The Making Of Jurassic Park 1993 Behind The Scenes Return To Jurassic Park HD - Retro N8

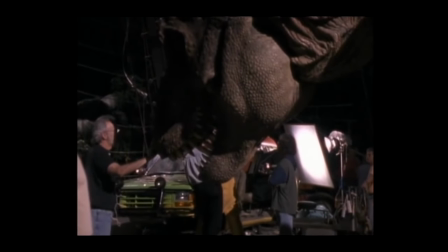Unfortunately, I didn't know you couldn't pour water on the dinosaurs, so I suddenly decided to do the entire main road attack in rain. And Stan did his funny clearing of his throat. You know, I didn't exactly design these things for water. And I said, well, Stan, what happens if we get them wet? He said, nobody knows.
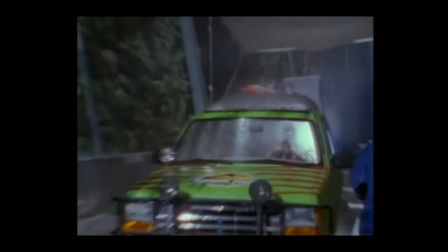And I don't want to find out. And I said, well, Stan, this sequence will be so much better in the rain because we won't see the T-Rex that well.
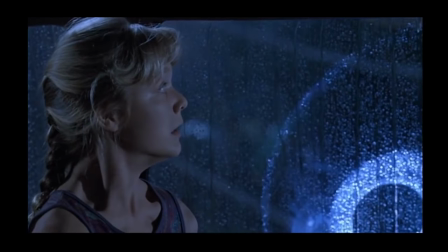We'll be in the car. There'll be water running down the windows. The T-Rex will look into the window. You'll sort of see him, but you'll also see a lot of rain coming down.
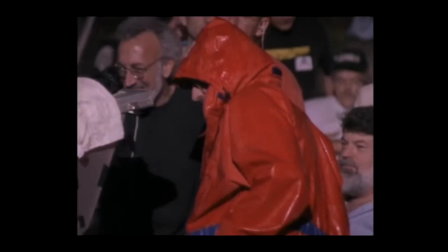We need to do this whole sequence in the rain. And so Stan said, well, look, hey, I'm a gambler. Let's try.
Hey, camera mark.
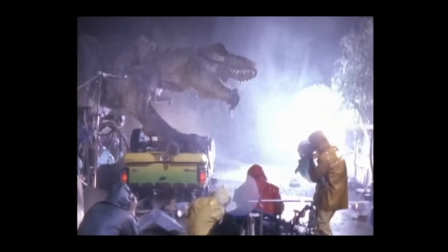The way it was calibrated, it was for its motion so that it would move properly and smooth. It was calculated on the weight that it was.
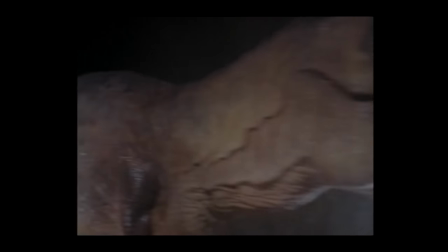So when the rain bars came on and it started getting wet, the skin, which was foam rubber, in some areas was this thick, started soaking up water.
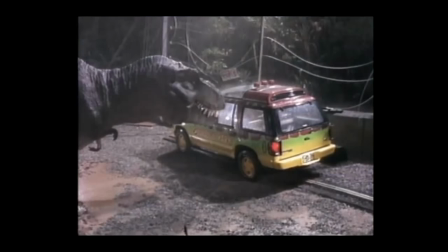So then the T-Rex weighed a lot more than what it was originally built for, and all the tolerances were now off.
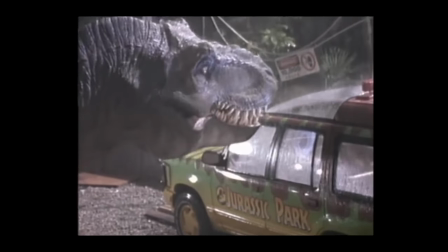I knew something was wrong with the T-Rex when the T-Rex was suddenly actually shaking, the way you shake when you're cold.
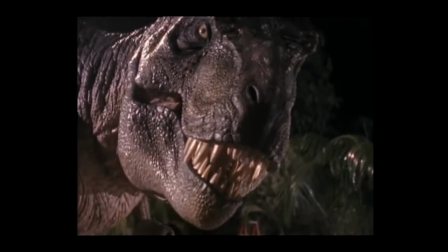And the T-Rex would actually just sit there and vibrate like that.
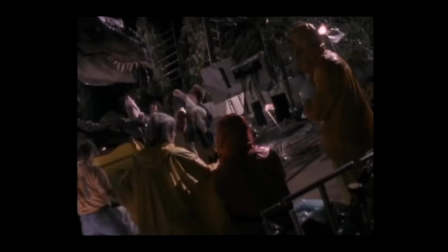And suddenly all of Stan's kids would run in with big chamois he used at the car wash, and they're slapping the rain off the T-Rex and trying to dry it off.
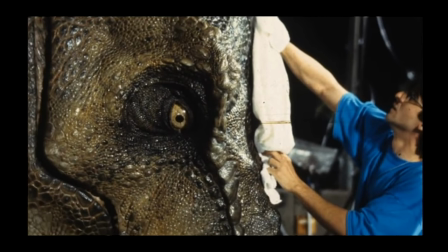My God, that was a bit of a nightmare. But fortunately, we overcame that.
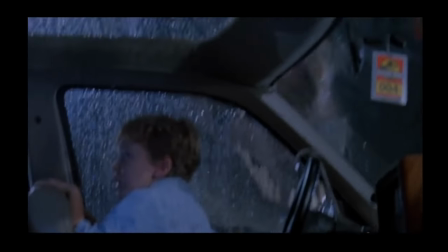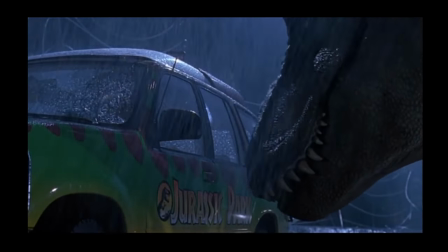All the main dinosaurs are usually a combination of different animals that provide different elements of the sound. So the T-Rex roar is layered different animals taking care of different pitches. So the deep elements are crocodiles and lions. I wanted to not use lions because they're cliche, but you got to use lions.
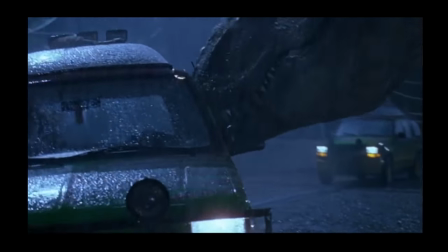Lions have that great attack. But the key individual sound for the T-Rex roar that we found was a baby elephant.
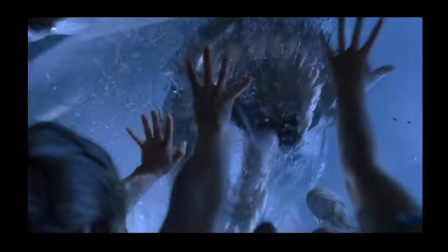He did the most amazing screech.
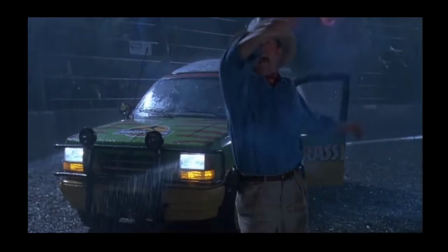Hey!
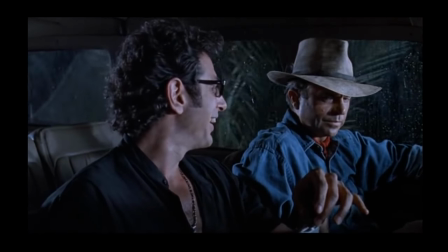Jeff's part was written kind of nerdy mathematician who is always chatting up girls, annoys me because he's chatting up my girlfriend, you know. And then at the first sign of trouble runs away. Well, Jeff turned up and he didn't look nerdy at all.
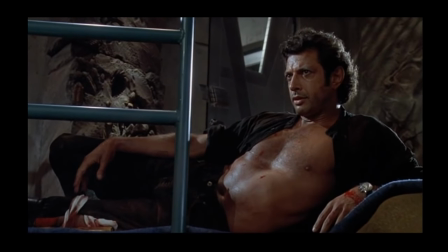He was magnificent. He'd buffed up. He was Superman. And in that scene, it was written in the script that my character does what something similar to the lawyer who kind of just freaks out, is so frightened that he escapes to save himself, and you know, that my character does the same thing.
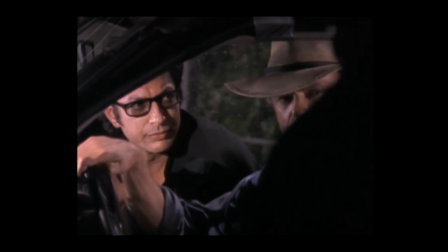I said, you know, Stephen, on the day I ran it by him, then on the day I said,
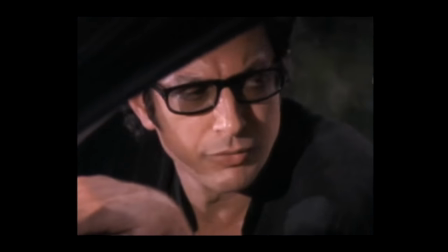maybe it might be more delicious and offer a little variety if I can do something kind of heroic, like get the dinosaur to chase me so that it diverts attention away from Sam Neill and the kids so that they can get away. Next thing I know, I'm out there with the flare, and Jeff's there with the flare too.
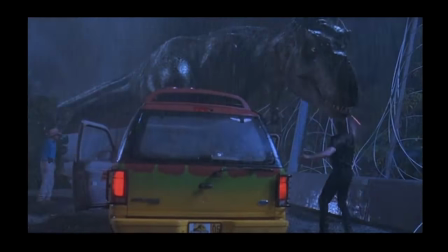Ian, freeze! Get the kid!
That's the way we did it. You know, I had a little impact on that. I like that. It was a very different character in the end. He gets heroically wounded.
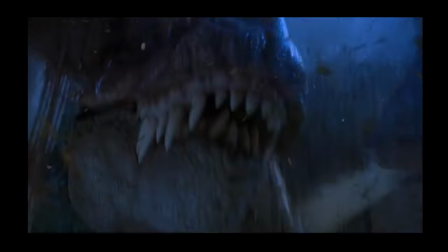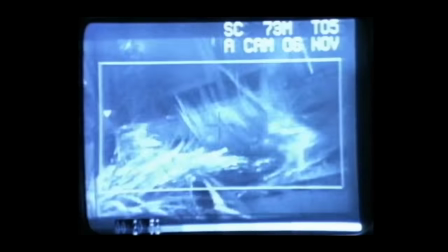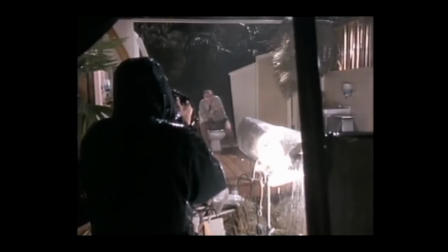But in any case, it was always determined that the lawyer was going to die.
No.
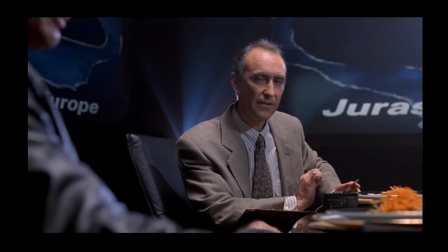We have nothing against lawyers, by the way.
Thank you. And cut. Very good.
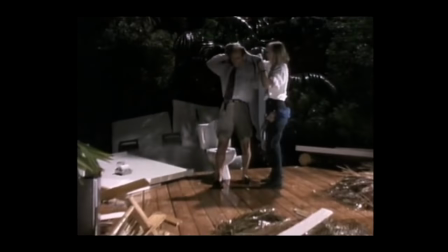Cut.
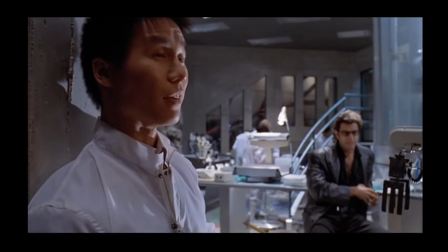What species is this? It's a velociraptor. We bred raptors.
I didn't know anything about velociraptors until Michael Crichton introduced me to his velociraptors.
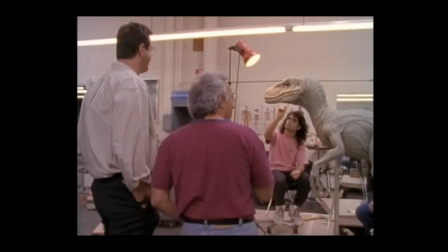And Michael did tons of research, as he always does for all of his projects. So he really wanted those velociraptors to be smart,
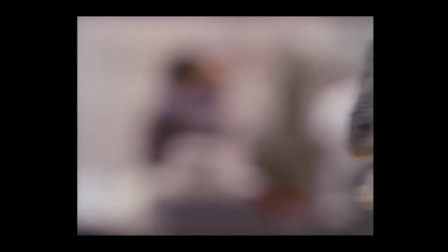like dolphins with claws and teeth and rending power, you know, and he really created these awesome villains.
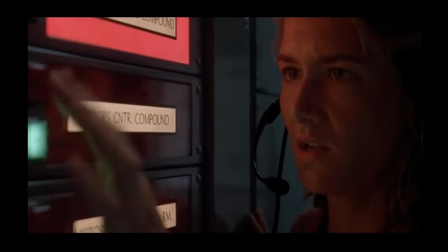I will never forget when we did the scene in the basement when I turned the lights back on. And this guy comes out at me, and I turn and see him.
Mr. Hammond, I think we're back in business.
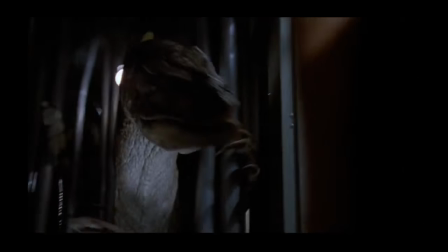I was screaming for my life.
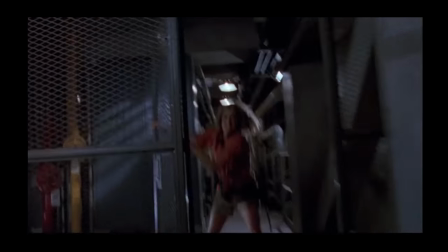And obviously, yes, you know, you're allowing your imagination to be stretched in terms of it being real, but it was very easy to be terrified. And then, of course, the velociraptors.
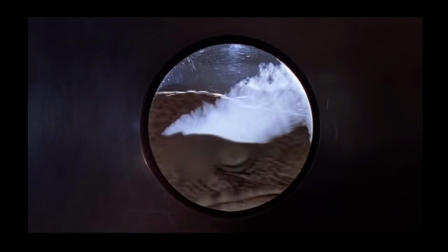I mean, when I saw those for the first time, I was just like, we have our villain, because that was just the scariest looking thing I've ever seen.
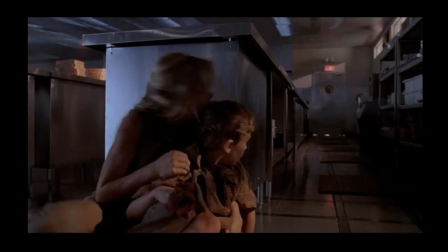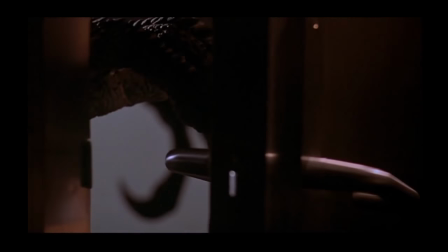I didn't want these kids attacked in the jungle. I wanted these kids being attacked in the world of the familiar.
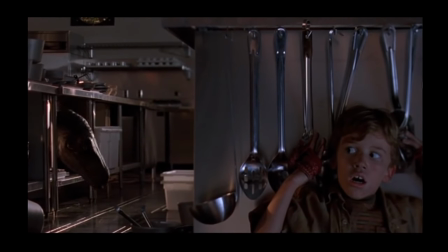And so it was very important to me that there were little iconic references to things we can see in our own homes in that sequence to put those kids in jeopardy.
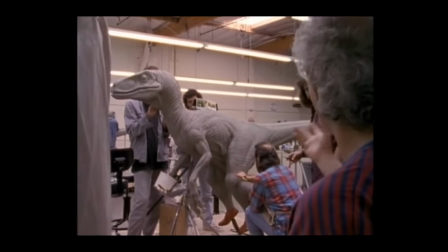In the kitchen scene, Stan and his guys created the most extraordinary raptors,
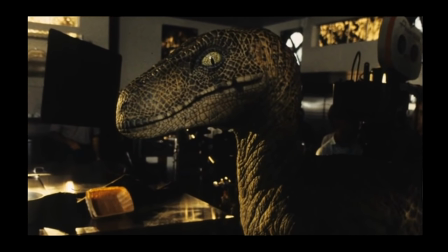and they operated very much like puppets. The raptor was real personal for me.
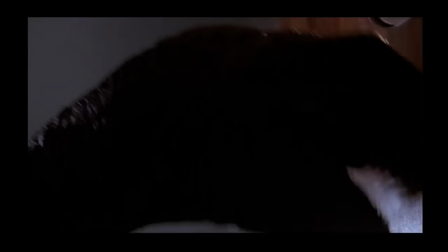I was in a suit, as Crash was too, but I'm the one that comes into the kitchen and it hoots for the other one to call, and then Crash comes around the corner.
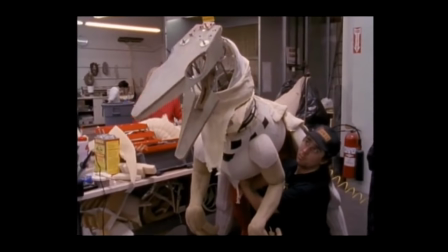So we trained to be in these suits, which were pretty crazy, actually.
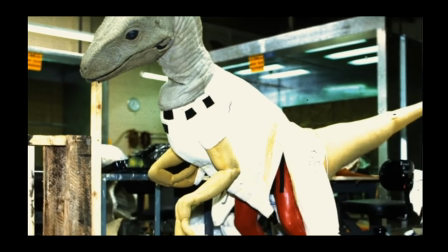John Rosengrant and I were both, you know, tucked inside these things, and it was exhilarating but torture at the same time. It was kind of scary because there's that claustrophobic kind of feeling, and there's a little monitor in your face, and that would go out, and so you'd be blind and just kind of hoping you're doing the right thing.
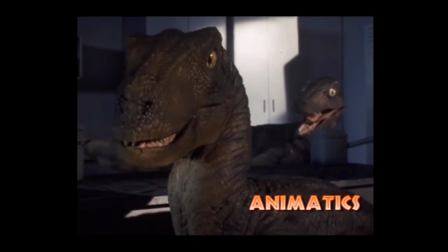But when we had events happen, like when the raptor had to leap up onto the counter, that was where we knew that if we could somehow find that motion in computer-generated graphics, it would look that much more real. And so that's a great, great sequence showing basically all the tools working, every one of them.
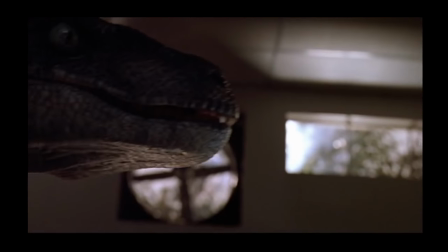But the raptor was one of the more fun creatures to do because he's such a bad guy. And it, like the baby elephant part of the T-Rex, the key sound for the raptor turned out to be a dolphin.
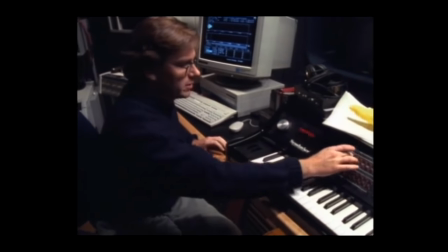And these are different dolphins up the keyboard. And by adding those to something low frequency, so we used walruses mostly. Used the walrus for the low frequency and the boy dolphin for the high frequency, and that became the attack scream of the raptor. The shot I love the most is the shot where the dinosaur thinks it's Lex, which is a meal, climbing into a small compartment, and that the audience thinks that Lex is exposed to this attack. In fact, it's a reflection.
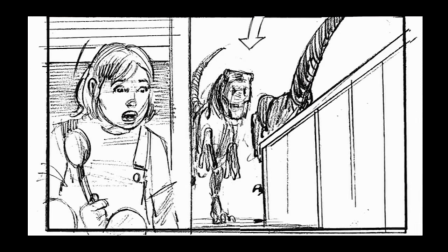Those were the fun discoveries I was making in the storyboarding process,
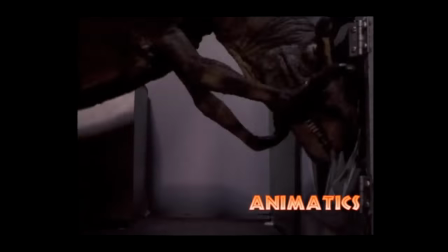because when I'm storyboarding, I just make up a lot of stuff, which is fun to do.
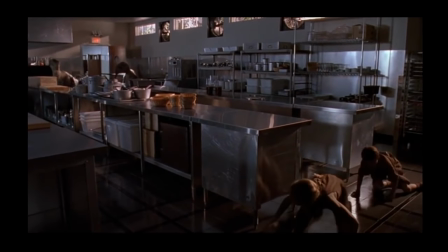Every surface in that kitchen was reflective.
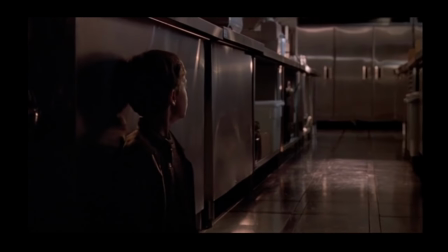So it was a very, very meticulous process of putting lights to create the mood, and then putting up large black cloths to hide the reflection of the light.
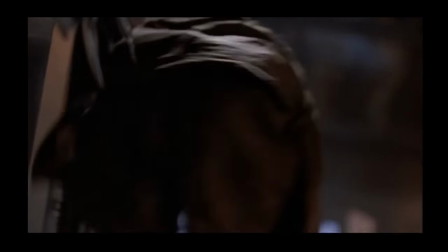I remember being on set for the kitchen scene and looking behind one of the counters or whatever and seeing about 15 people, all operating a different part of the raptor. It was like a symphony.